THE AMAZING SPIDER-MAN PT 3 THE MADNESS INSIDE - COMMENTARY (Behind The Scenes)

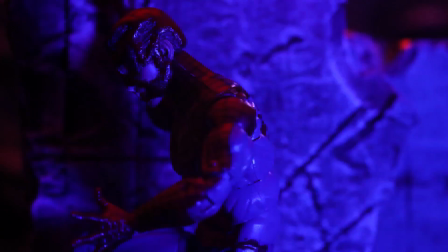24:19 we had a line there where he just says weak but we cut that we cut that good thing it's cut this is actually my favorite moment
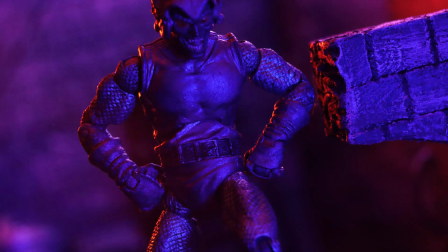24:28 and he starts talking and then hide and seek begins
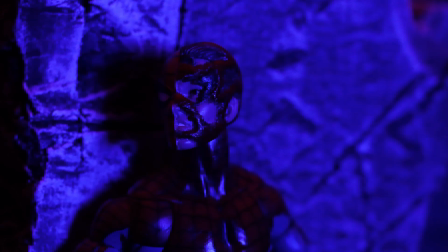24:35 is it like cat mouth a little bit cat mouth though
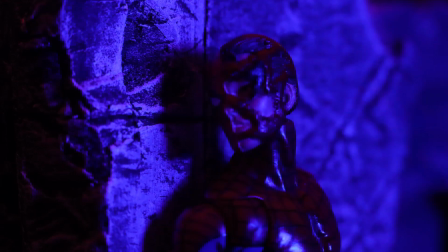24:41 like Peter it's clear he's not winning he's not going to be winning this fight physically no
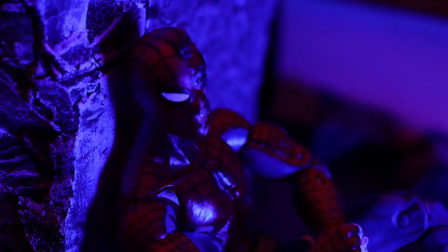24:47 so he wraps up his arm and his webs there the whole battle
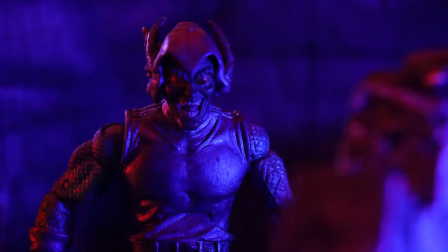24:51 in the warehouse is like tradition you know in like the Spiderman mythos right
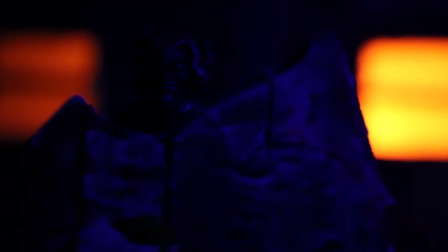24:56 right he triumphs in the end like beating the goblin but
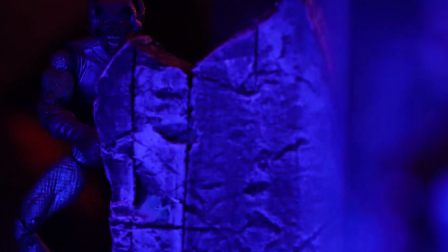25:00 we wanted to do something just a little different you know yeah we wanted him to beat
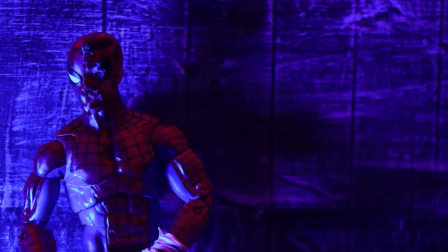25:06 him psychologically because that's the ultimate he that's the ultimate win right against a
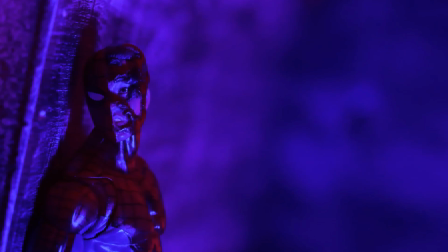25:10 goblin and raimi and spider-man one they do that as well yeah
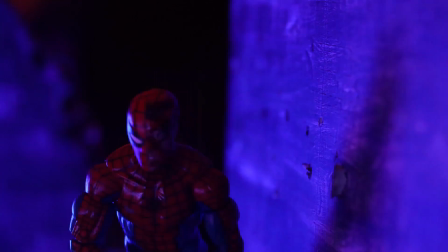25:15 to it so i it's kind of my love letter to raimi's spider-man but with our own twist like Spider-Man wins.
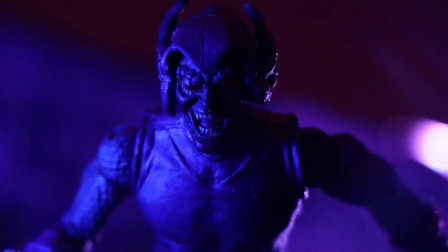25:23 He only wins because he shows Norman compassion. So Norman can come out.
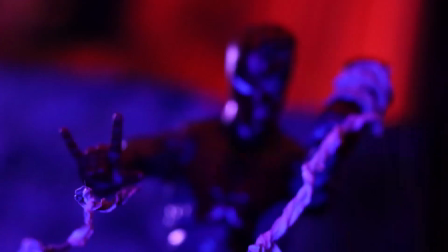25:32 Dylan McGow. Jeez, man. His goblin is...
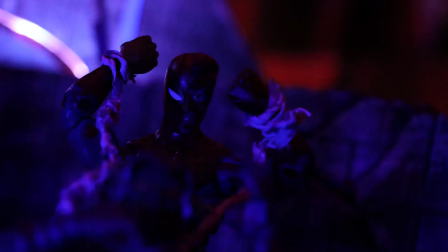25:37 It's horrifying. It's almost like sickly. Yeah. Extremely. He's unpleasant.
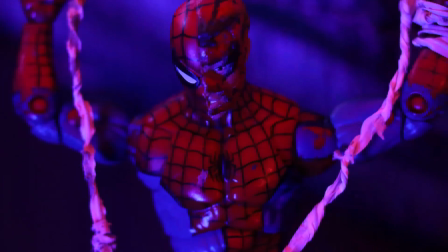25:45 The way I viewed it is that this goblin is...
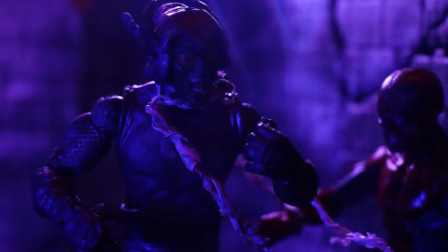25:48 Norman might even be dying. or this or it's almost metaphorical where the goblin is dying and this is like his last chance
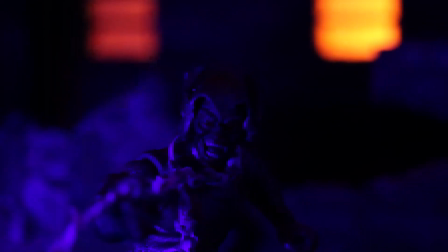25:56 to do what he wants because norman has blocked him out but this is like his one chance to do what he wants to do finally it might it might be like
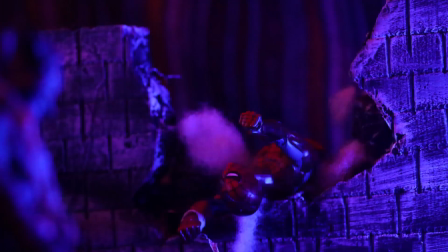26:04 some of the effects of the the serum yeah yeah overdose oh god
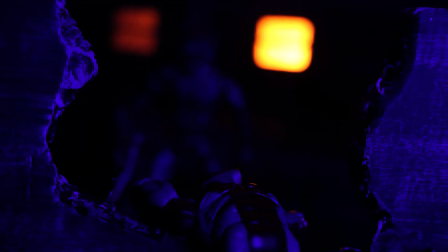26:09 yep it's not looking good for spidey spiderman gets whooped this shot where he's just breathing yeah this is something i really wanted to
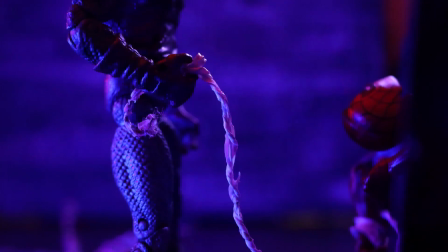26:19 he's uncomfortable you know yeah he's just thinking about what to do with him next you know
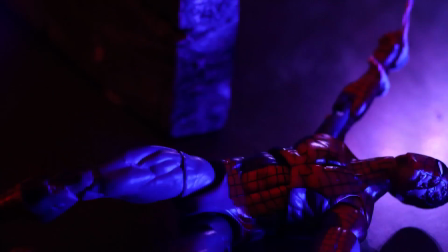26:26 had to do one more slam there and the idea of them being tethered was interesting too
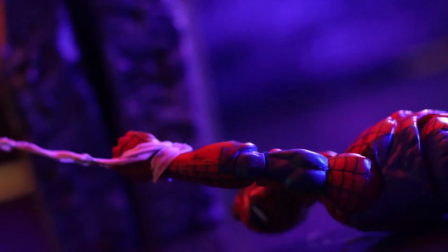26:31 yeah you know these two are destined to always
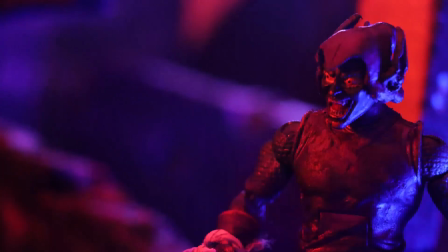26:37 be enemies the goblin and spider-man they are connected i mean goblin
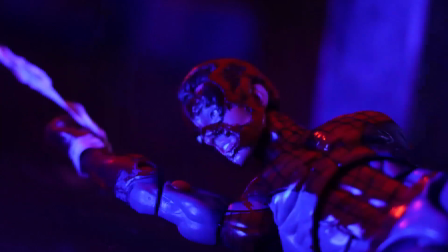26:42 is like he's the antithesis to spider-man yeah in every way He chose the way
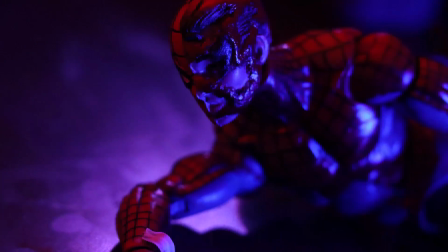26:47 of the hero. Goblin chose another path. And then this is when Peter finally...
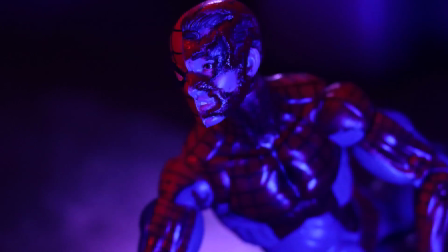26:53 He's going to try and get Norman out, right? Whatever bit of Norman is in there.
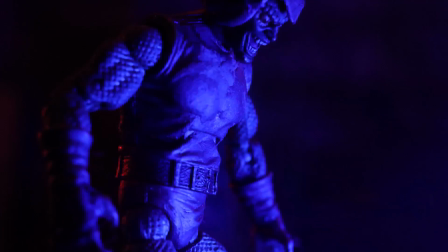27:02 This was actually hard to nail. I didn't think I was going to pull it off. Oh, yeah.
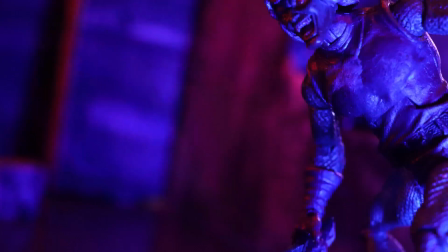27:08 We wanted to get this right. Yeah, this was tricky.
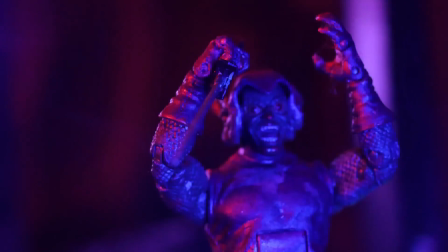27:12 Ricky, we spent so many, like, sessions of figuring the...
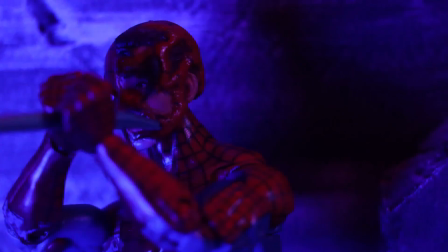27:18 Yeah. It needed to be enough, but not too much. Right.
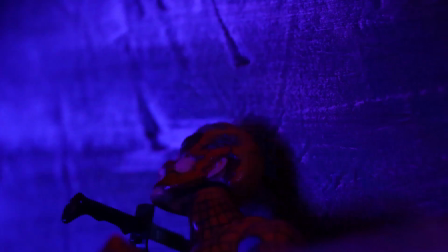27:23 Because he's, like, he's barely about to get by here, right? And the overlapping of audio...
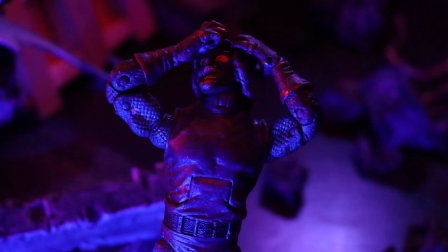27:31 Right. It's like the barrage of voices. Yes.
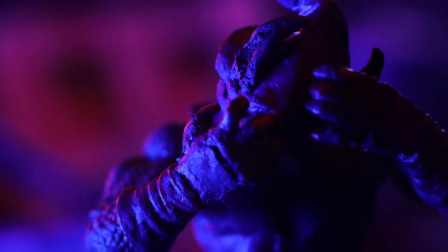27:34 Overlapping all this audio with him going mad is really what sold it, I think.
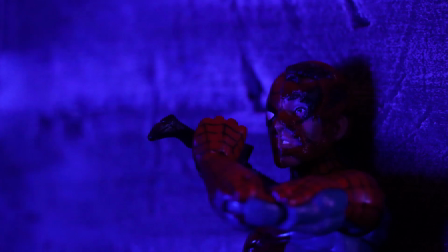27:40 And Dylan, like when he, it's like the breath out. Like he's like, he's freed from being suffocated.
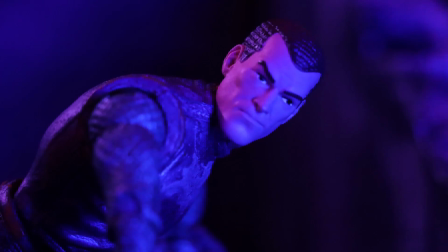27:49 That's it. Peter saved him. And he's ashamed.
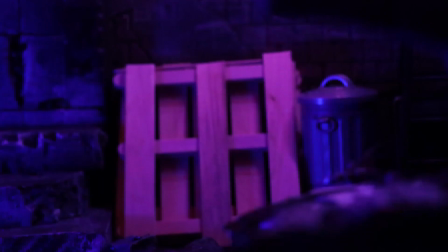27:55 He let the goblin take over. And he almost killed Peter, who he thought of as another son.
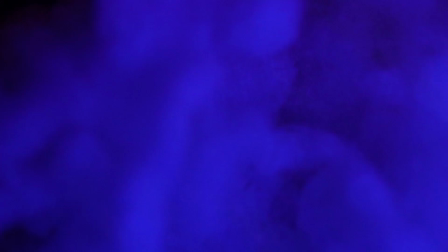28:02 That's a son. Then he leaves. Just that's it. Gone. Yeah. He came and faced him. It's tragic in a way.
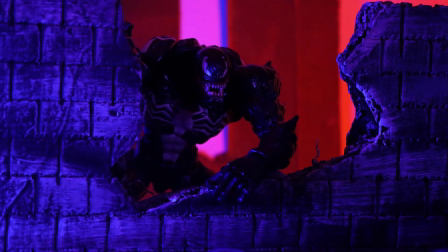28:17 It's very sad when you think about it. It made me sad. Especially the final scene which we'll get to.